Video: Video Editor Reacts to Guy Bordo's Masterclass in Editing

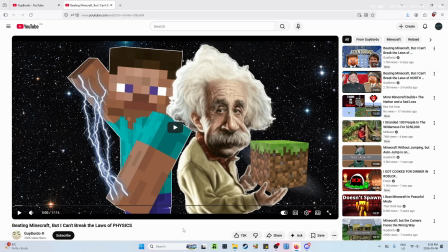This is a series where I, a video editor, react to different creators' editing styles, so I can learn and apply them to my own videos. And I can also learn what not to do. Today we're reacting to Guy Bordo. I've watched one of his Minecraft videos before, his Scientology one, and I saw his editing was really good, so I want to give him a proper review.
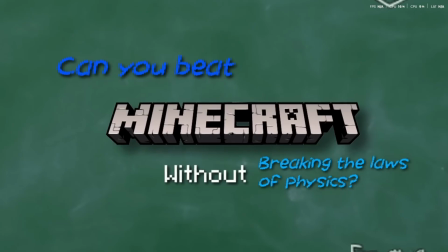Let's get right into it.
You beat Minecraft without breaking the laws of physics. Yes, this is actually going to be the easiest challenge I've ever done.
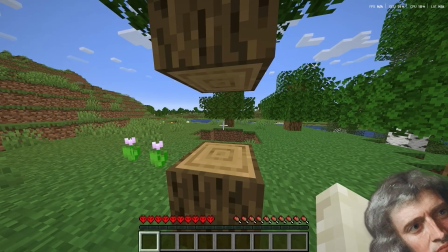Wait a second, I think I forgot about something. I don't know what it is. The law of gravity.
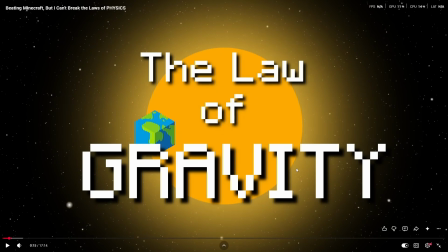This is a Okay, just from that first few seconds, they were insane.
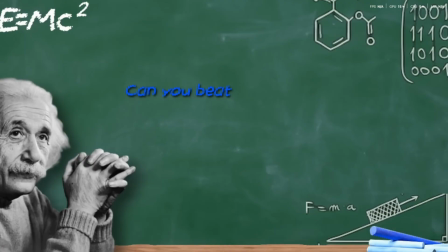This right here is a parallax effect, definitely in 3D. Oh, and you can see that chalk is also 3D there.
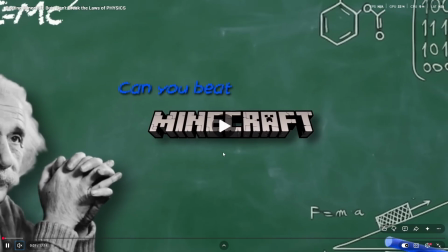And that board is just a PNG, and that's just a simple write-on effect and a size-up effect.
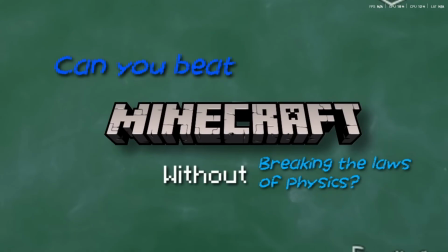You can see that the Minecraft logo is closer to the camera, which gives it that depth effect. That's just a simple slide down transition.
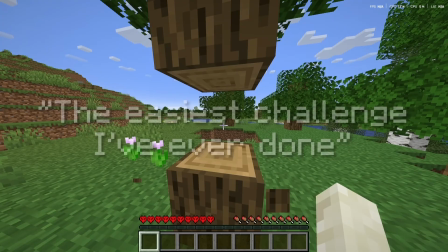In DaVinci, you can just make the words separately and then use like a blend, change the spline graph so it happens immediately. And then on that merge node, you can just blend everything out. I'm pretty sure there's some sort of silence there. And this is just for comedic effect, not this with a little shake.
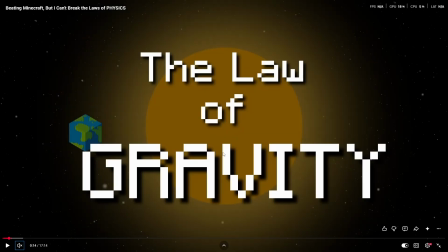And it works really well. This is kind of cool. They have the background already set. It's not in 3D, it's just a ellipse node and a softened ellipse, which gives it that atmospheric type look. He just blended in the background where the space PNG was already there.
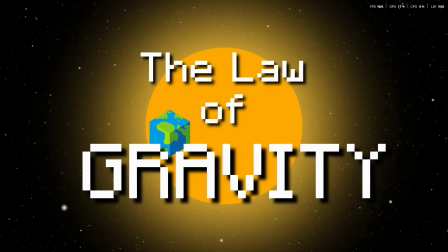Okay, it's not a PNG, he made it through particles, which is a bit more complex. And now the brightness is coming up with the earth being animated left to right.
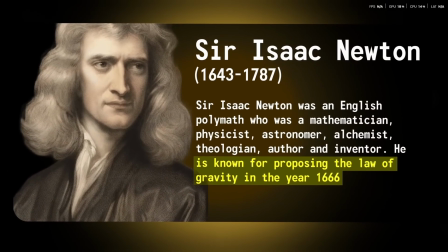Mathematical principle discovered by Sir Isaac Newton in the year 1666, and it will be the first rule of many that we're going to have to follow in our run of Minecraft.
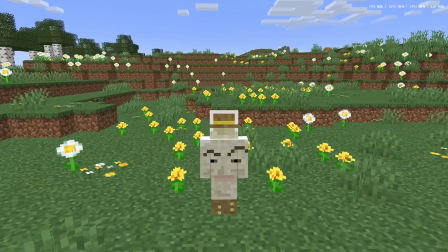By leaving this tree floating, we already lost, and we're going to have to try and beat the entire game without breaking the law of gravity.
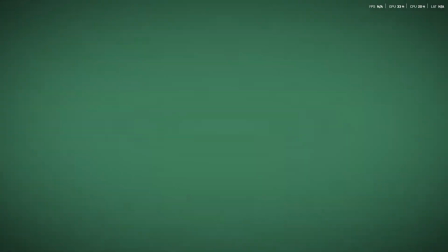And the crazy part is, this is probably the easiest rule of the challenge.
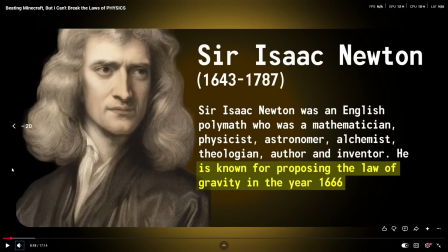Okay. Okay, let's break down. This guy has so much editing in his videos, but he just blended that in with a little slide down transition.
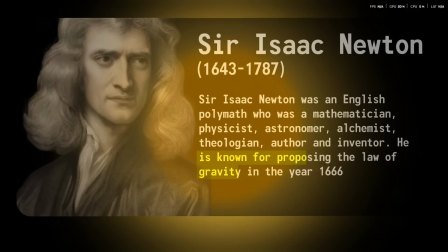They're not difficult, but they're very tedious, which is probably why he takes a month to upload each video. This highlight effect, even though it serves a little purpose, it still catches your attention.
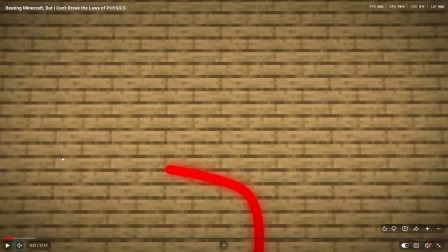And now this is the second one. You have the wooden PNG here. This is just a slide. It doesn't look that 3D to me, but it's just a simple polygon, a little bit rounded edges.
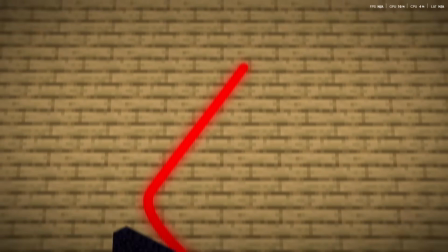It's blending in the tree. Another one, and that, even though we see it for a brief second, it adds to the edit and all the way to the Ender Dragon there.
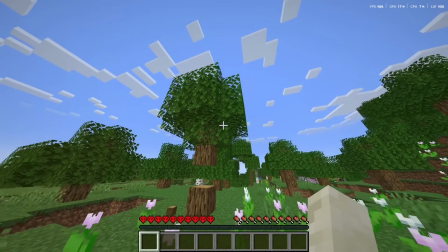That's not complicated. You can do it in 3D, but the detail he puts into the PNG's path animation is just beyond what you would expect, because you don't even see it for a second. It's just there for aesthetic.
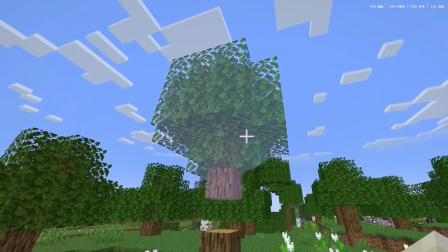This one is a little bit more difficult, but if you did this in DaVinci, you can magic mask that out. Or if you did it in After Effects, you can kind of camera track it and then do that effect.
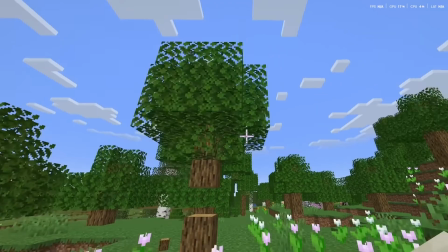It's just a simple change in brightness and that light sweep effect. Yep.
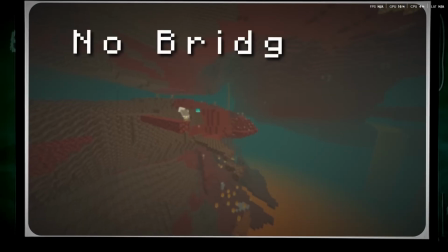That's the same board from the beginning, and he just slid that down with just a write-on text.
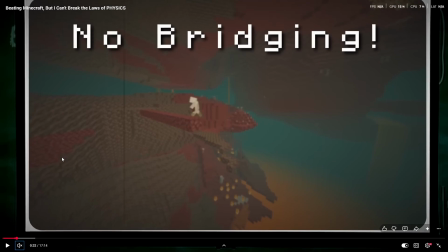That's some like Minecraft font.
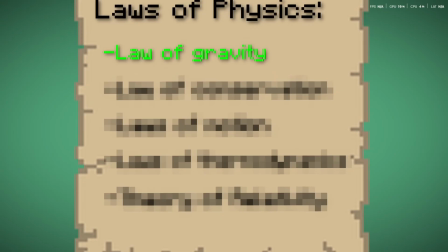This law of physics edit just serves a purpose to make the viewer stay, because they don't know the other rules. I mean, if you want someone to stay till the end, you need something to kind of guide their mind, give them a reason to stay to the end besides the concept in itself. And this does a good job at that.
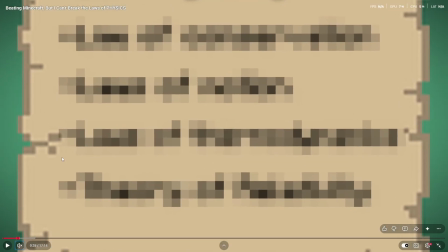That's just a simple mosaic blur with a little shake.
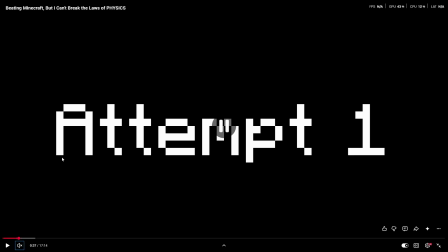I like this black screen just font here with just the music, because it's actually really satisfying to hear.
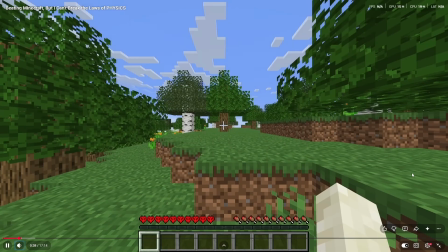So let's continue.
Okay, new world, new day, new chance.
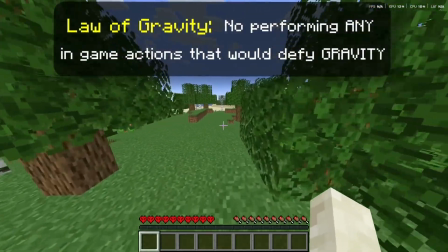Can't leave trees floating. I wonder if we can get on top of any trees. Oh, here we go.
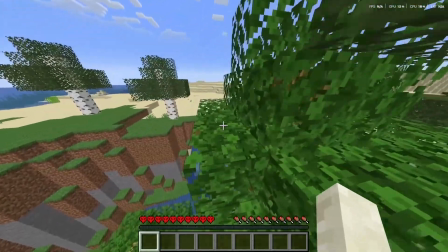Look at this.
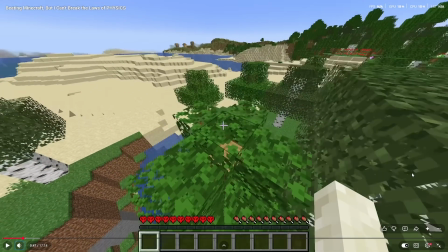Getting wood like this So right now, that was just a simple blend transition. He does have a little song in there. It's very upbeat and snazzy, which really just helps you ease into the mood a bit better. shouldn't break the law of gravity.
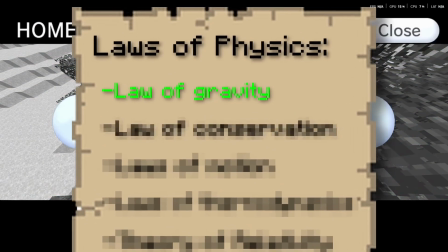Did you catch that? We just broke another law. Wait, rewind the tape.
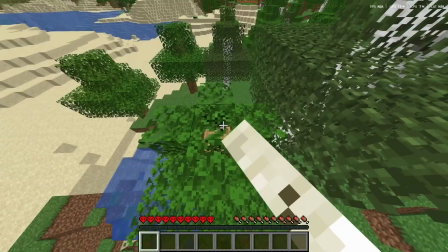All I did was hop on top of this tree and break the leaf. How is that breaking physics? Let me introduce you to a little thing that I like to call the law of conservation of mass.
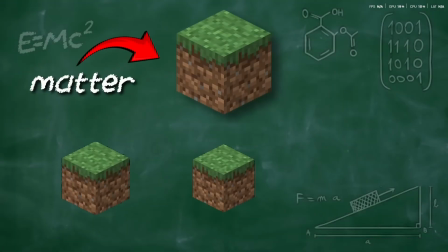This is a universal truth that matter cannot be created or destroyed. Intuitively, this makes sense, right?
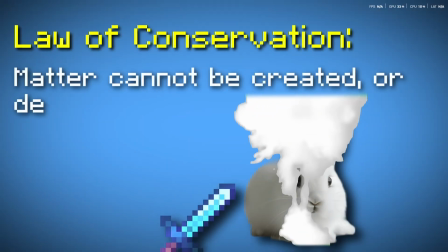In the real world, you can't create something from nothing, and you also can't fully destroy.
Okay, I have to break some of this down.
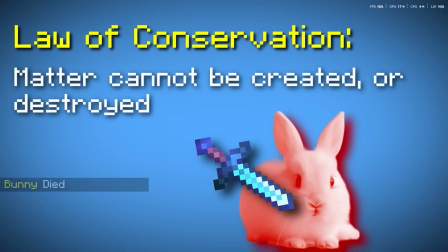This whole section is edited. If you're not an editor, you won't know the pains of editing this much. this much motion graphics. I did it in some of my earlier videos that's not on the channel, but it is tedious to edit for so long without any gameplay, just like solely motion graphics.
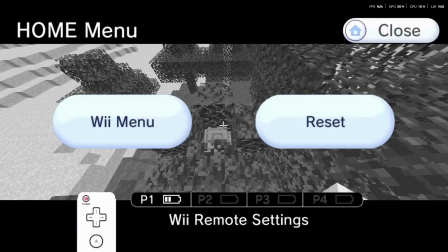So right here, this Wii menu, I don't know if he recreated this himself or it was just an overlay. Hopefully it was just an overlay, because that would be very time consuming to just copy this whole setup here.
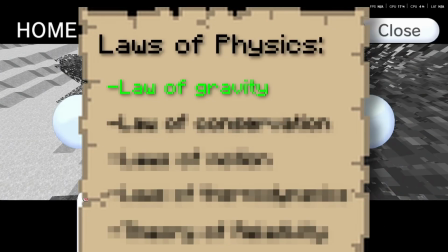And now he's doing that rehook, like a lot of YouTube channels do this, the rehook. You always need to rehook the viewer, remind them of what your video is about, because sometimes we just forget, right?
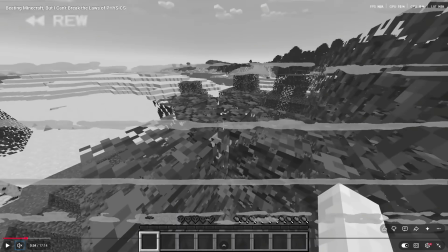We're not paying that much attention to the video. This is an overlay, so that kind of helps him here with the editing.
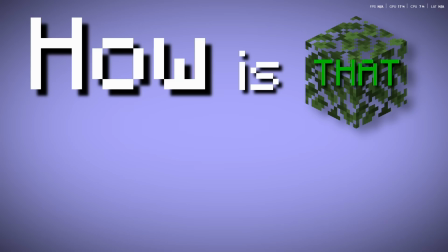When he slides the background down, it's probably like an educational segment.
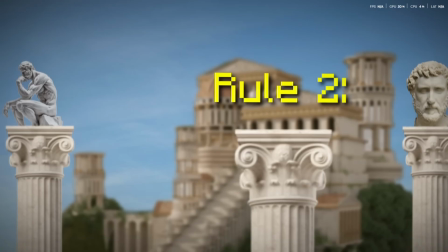This here, like again, like these backgrounds here, if you know Zane Hoyer, he did something similar to this. It's like a parallax effect, but again, there's so much detail which adds to atmosphere. Like they're nice little touches, even though most people won't really notice it.
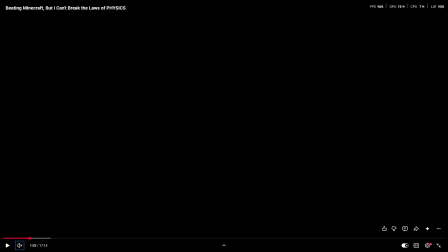It just happens really quickly, and you have that subtle like defocus effect in the 3D environment, which that's really cool.
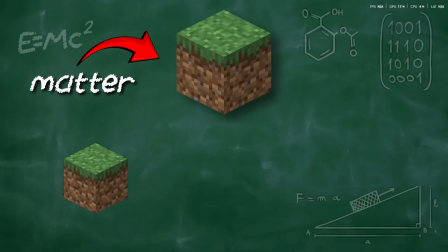Now here, it's not that intensive. It's just sizing things up and doing the text there.
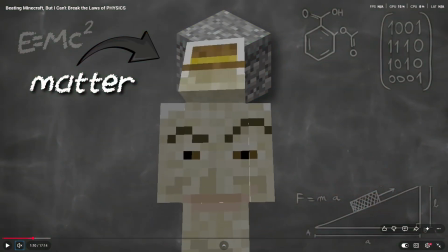That there was a shadow effect. It is cool. If you know Peach, he does that shadow effect.
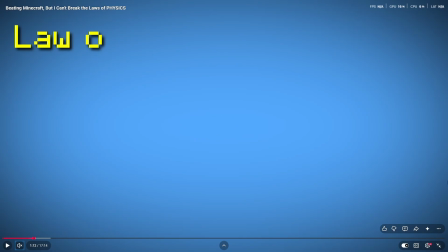It's very hard on your PC. Another slide down transition. Even though it's not like as smooth, it's not as bad as the Mr. Beast one where he just zooms into like a white background, but this actually has some continuity to it.
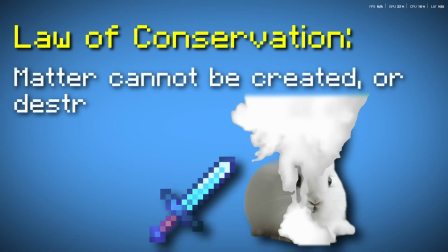So right now it's just text, and that was just an angle thing. That was like some shadow clone jutsu thing to make the rabbit appear.
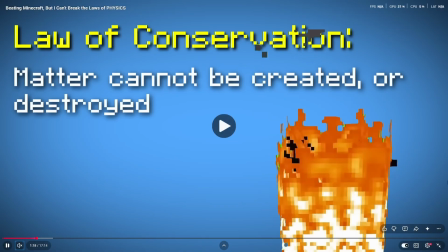And that was green screened 100%. He didn't make that himself.
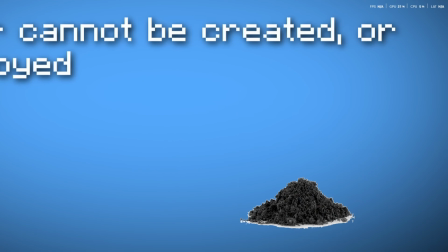It's a simple party trick where the fire covers the rabbit, so he just blends that out and blends this in the ashes.
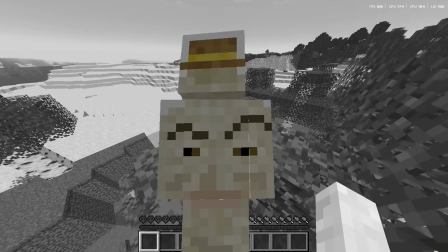It's a minute 21, and this guy his editing's beyond most people with themes.
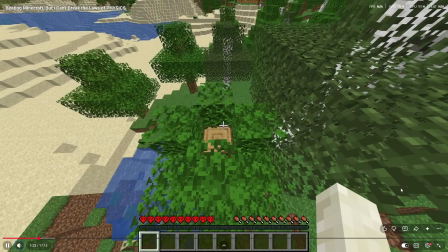Let's watch our little clip back. Did you catch it? When we broke the leaf, nothing dropped.
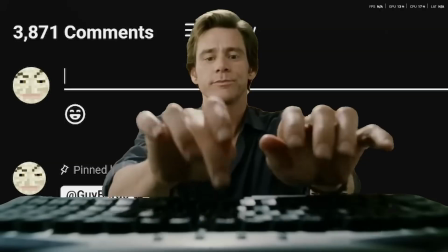We destroyed it, thus breaking the law of conservation. Okay, that sounds pretty easy, I hear you guys saying in the comments.
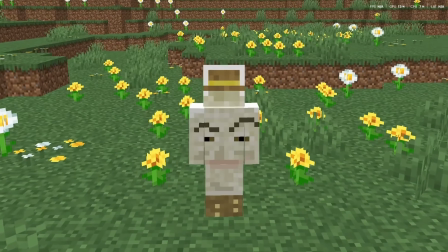And to that I say,
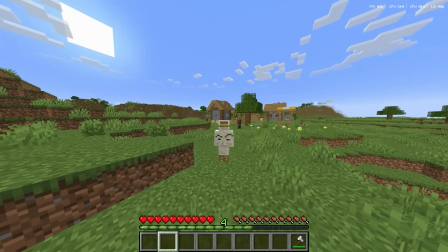if we kill or break something and it doesn't drop anything at any point in the run, then that counts as destroying matter, and we automatically...
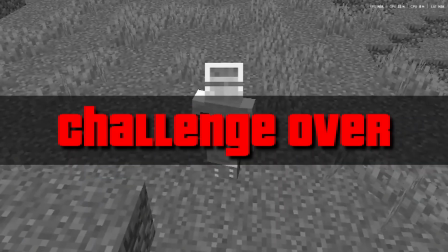The other editing parts, self-explanatory, but this one, I just want to briefly touch on. The nice sound effect, the nice nostalgia for the GTA vibe.
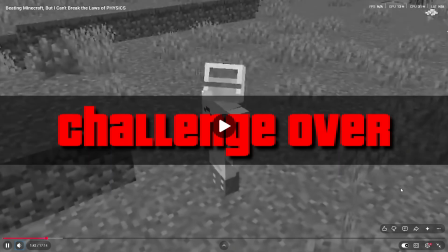He's doing everything right. lose.
And yes, this includes blaze rods.
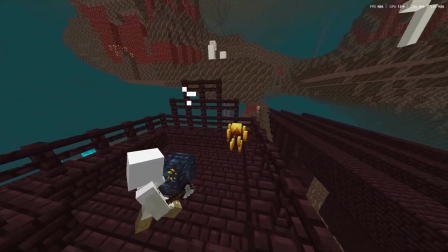Even if we kill a single blaze without it dropping anything, then the run is over.
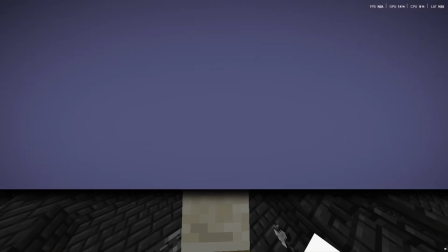Obviously, this is a major roadblock in our run of the game, but what if I told you there are even more rules that have to do with the law of conservation?
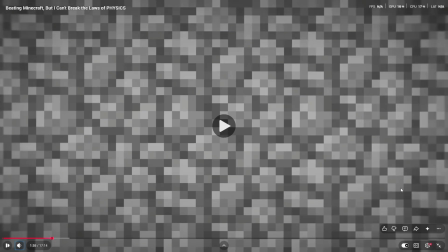But another time to rehook the viewers.
But I'll save explaining those until a little bit later.
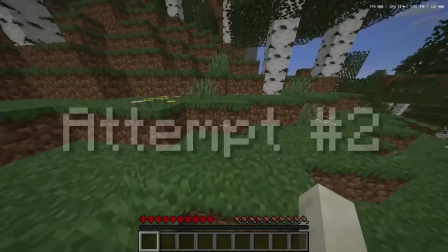Alright. Again, that's just really cool. That rhythmic music helps break up that pacing and just like helps us reset our mind.
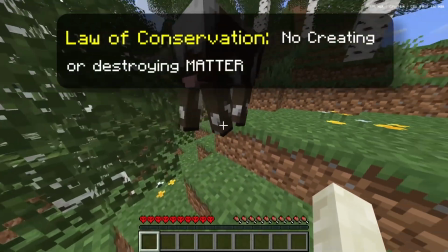So we're allowed to kill cows because they do drop something. It complies with the law of conservation of mass.
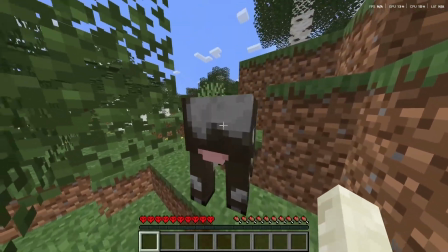So goodbye, cow.
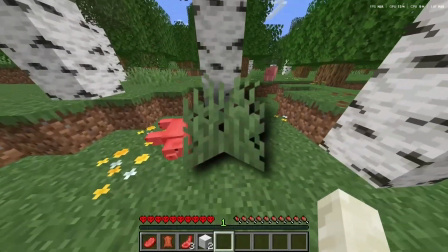Wait, I just realized something. If I accidentally break one of these like grass...
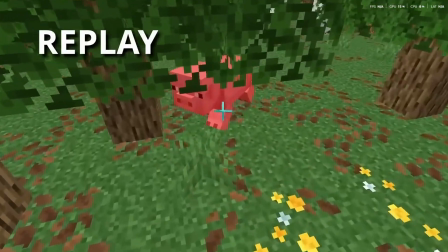Oh my, I almost just broke that.